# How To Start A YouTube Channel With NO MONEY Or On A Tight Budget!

Maybe you want to start reviewing tech or just reviewing other stuff, but you feel you can't because you don't have a nice office to be able to review stuff, have a nice background, or you don't have a nice desk to be able to put whatever it is you're reviewing on the desk, put the camera in front of it and talk about it. Well, I'm here to tell you, you really don't need any of that. I don't know if you can tell, but I do live in a small apartment. I don't have my own dedicated office where I do all my work. I don't have a nice desk to do anything. Although in some of my videos, it may seem like I do, but there's a little something that I do to fool you guys and make you think I am reviewing my stuff on a nice desk, which I will show you that little trick in a bit. And it costs less than a buck. But yeah, so I really don't have any of that nice background stuff. What I'll usually do for those of you who have been following me for a while, you'll notice that a lot of my videos are done outside.
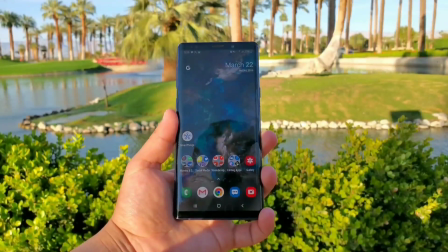4:59 I'll find a nice place to go and shoot videos. But before I do that, what I'll do is I'll type out a voiceover, whatever it is I want to talk about, about the item, what I want you guys to know, my likes, my dislikes. I'll type out a full voiceover and then I'll go find a nice spot outside somewhere nice and just start shooting a bunch of b-roll. Whatever it is I'm reviewing, I'll start getting some shots to match whatever it is I typed in my voiceover, come back, throw all the footage in the video editor, put it all together and then do my voiceover and then cut out whatever it is I need to cut out, put it all together and there's my video. I don't even really have to be in front of the camera like I am doing now and that's basically how I do a lot of my videos because like I said I do have kids sometimes they're loud and running around and I can't constantly be okay you guys be quiet I'm trying to shoot a video so sometimes that is just my next option and you know it's been working out pretty good so far. I've been getting a lot of positive feedback about the videos that I do on this channel and most people can't even tell that I'm doing it on a smartphone so that's got to tell you something that the quality of the videos these smartphones put out these days are really good people can't even tell sometimes but okay let me put my little setup together really quick so i can show you guys what it is i do to be able to make it look like i'm recording in an office on a nice desk so give me one second all right so this is the setup right here
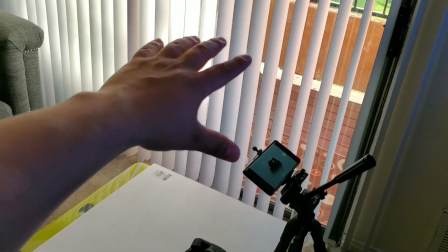6:20 look at this i don't have any professional lighting or anything like that i always try to film during the day so i can get that natural lighting coming in.
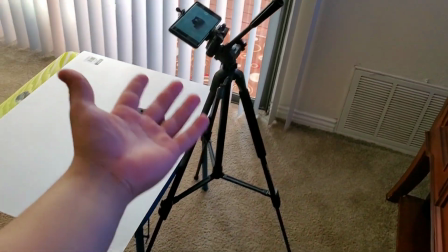6:29 And then this is just a cheap tripod that I actually got from my mom. She wasn't using it.
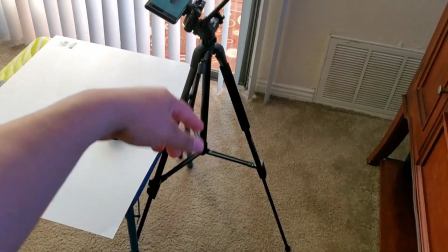6:33 She let me have it, but I think it's about 30 bucks on Amazon, which I will throw a link for down in the description below in case you want to check it out.
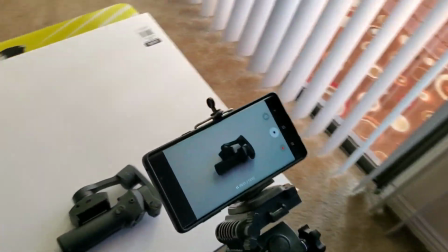6:40 But it is for smartphones, as you can see there. And what you see on the smartphone, you would think I'm just reviewing something on a desk.
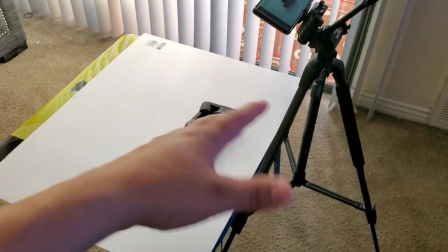6:47 But when I pull the camera away, this is a little behind the scenes.
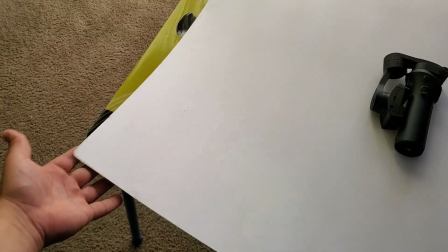6:50 I'm actually using this cheap white cardboard little board that I got for, I think 30 cents at the store.
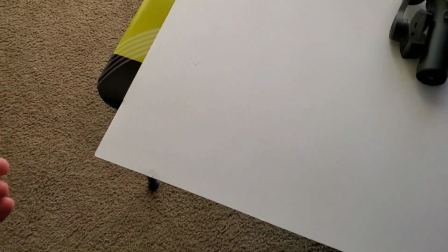6:57 So 30 cents. That's it. 30 cents. And then under it is my kids Incredibles table.
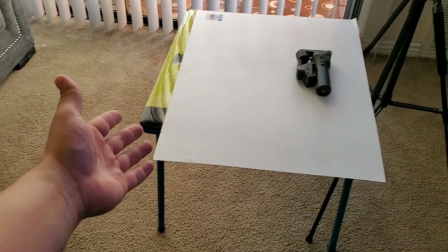7:04 So it's not even a desk. I got this Incredibles table on the bottom of this white sheet.
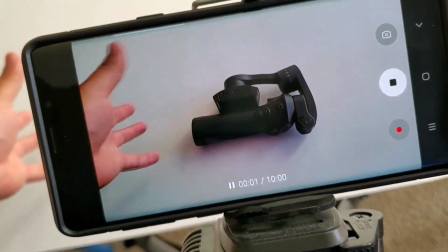7:09 And then this is what you see on camera, basically fooling everybody. I'm sure nobody expected to see this right here.
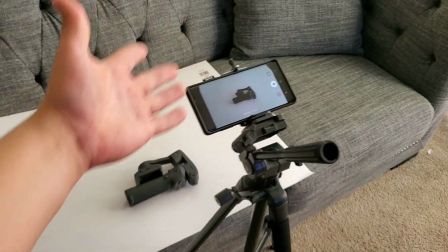7:18 And if you don't have any little table like this, you could do it on your couch, basically giving you that same desk effect.
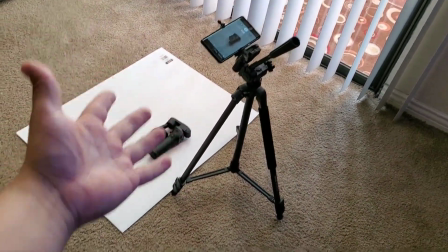7:24 And say you don't want to use the couch or a little table, you can always do it on the floor just like this, giving it that same desk effect.
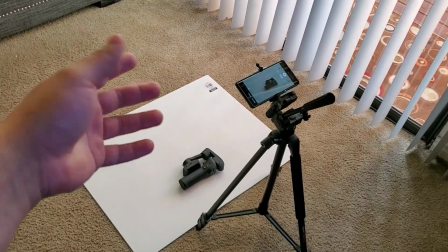7:32 I'm telling you, there is so many ways to do things and make it look nicer on camera than it actually looks behind the scenes.
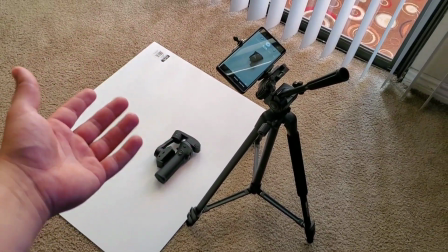7:40 I've actually done it like this a lot of times for when I do my reviews and nobody has ever known, but hey, now you know my secrets.